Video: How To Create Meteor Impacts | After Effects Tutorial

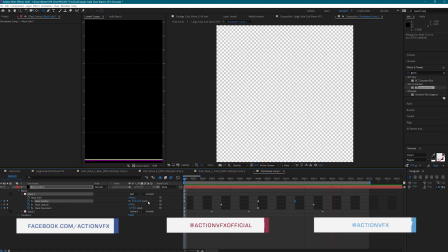[13:16]
Yeah, I think this is going to work well.
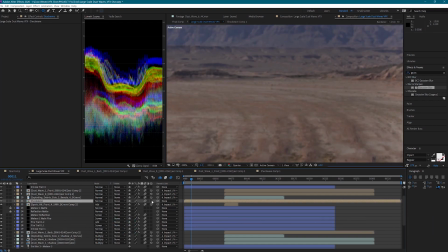[13:18]
Back in the main comp, I will turn this layer into a 3D layer, parent it to the null for the dust wave, and zero out the position.
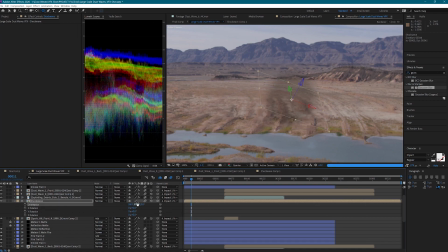[13:30]
If I adjust the orientation so that the shockwave is lying flat on the ground, we'll get the illusion that it's spreading across the ground. I'm going to add a fill effect and select a color from the ground.
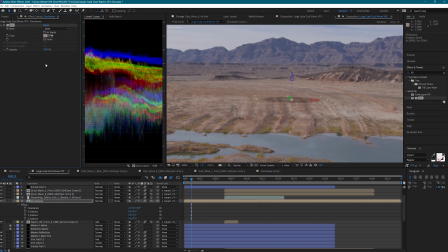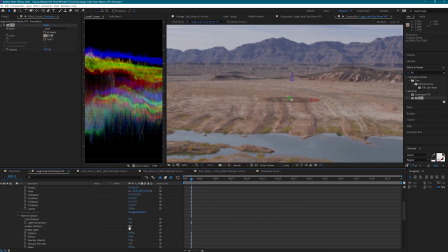[13:51]
And since this is a 3D layer, we'll need to turn accepts lights off.
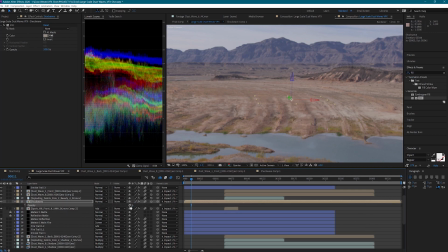[13:56]
I'm going to lower the opacity, and then we'll move it to line up with our explosion. This is a very subtle effect, but it really adds a nice extra punch to it and really sells the effect.
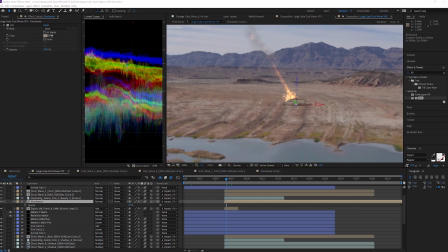[14:10]
Now we have an awesome impact for our meteor striking the ground.
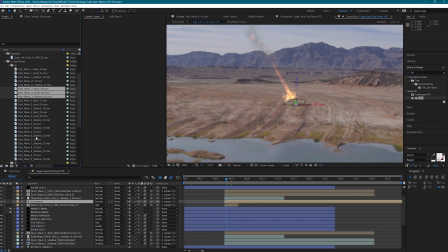[14:15]
From here, I'm going to go ahead and build my impact for the back meteor strike using the ProRes versions of Dustwave 2 and Dustwave 7. Since this Dustwave is much smaller on screen, I should be able to get away with not adjusting the lighting as I did for this first one.
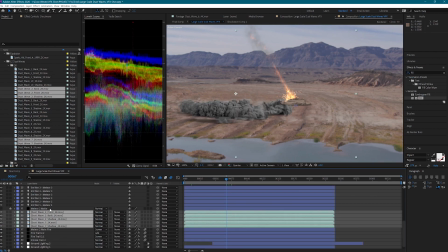[14:29]
Also, using the ProRes versions will help reduce the render time. In the ProRes versions, you still get the front and the back separate renders and also the shadow render, just like you do in the EXR versions.
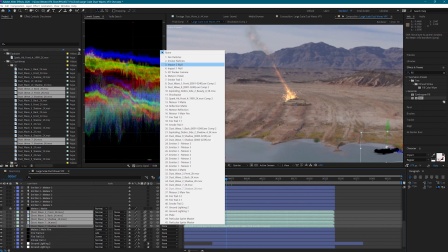[14:40]
I'm going to parent these elements to my second null. That's where my other meteor is striking the ground.
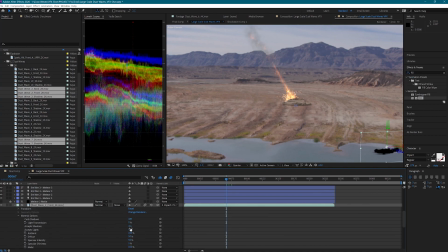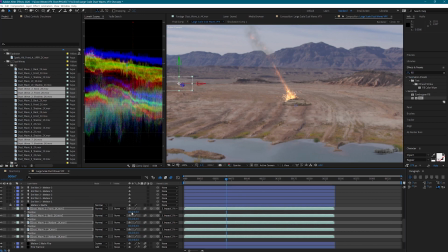[14:54]
We'll need to zero out our position. And adjust the rotation just a little bit.
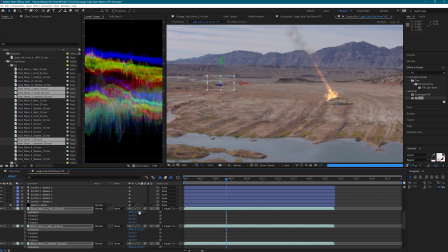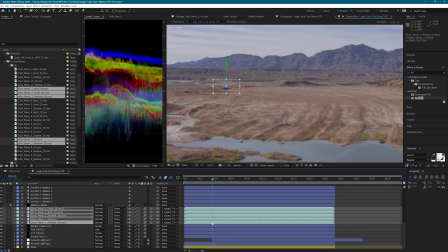[15:08]
Also going to need to line these up with our other meteor striking the ground.
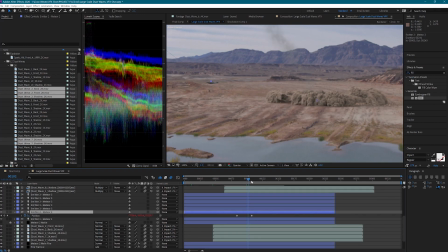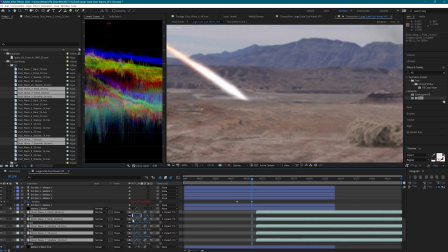[15:25]
I'll make the same adjustments to these elements as I did for the first dust wave, but with a few changes.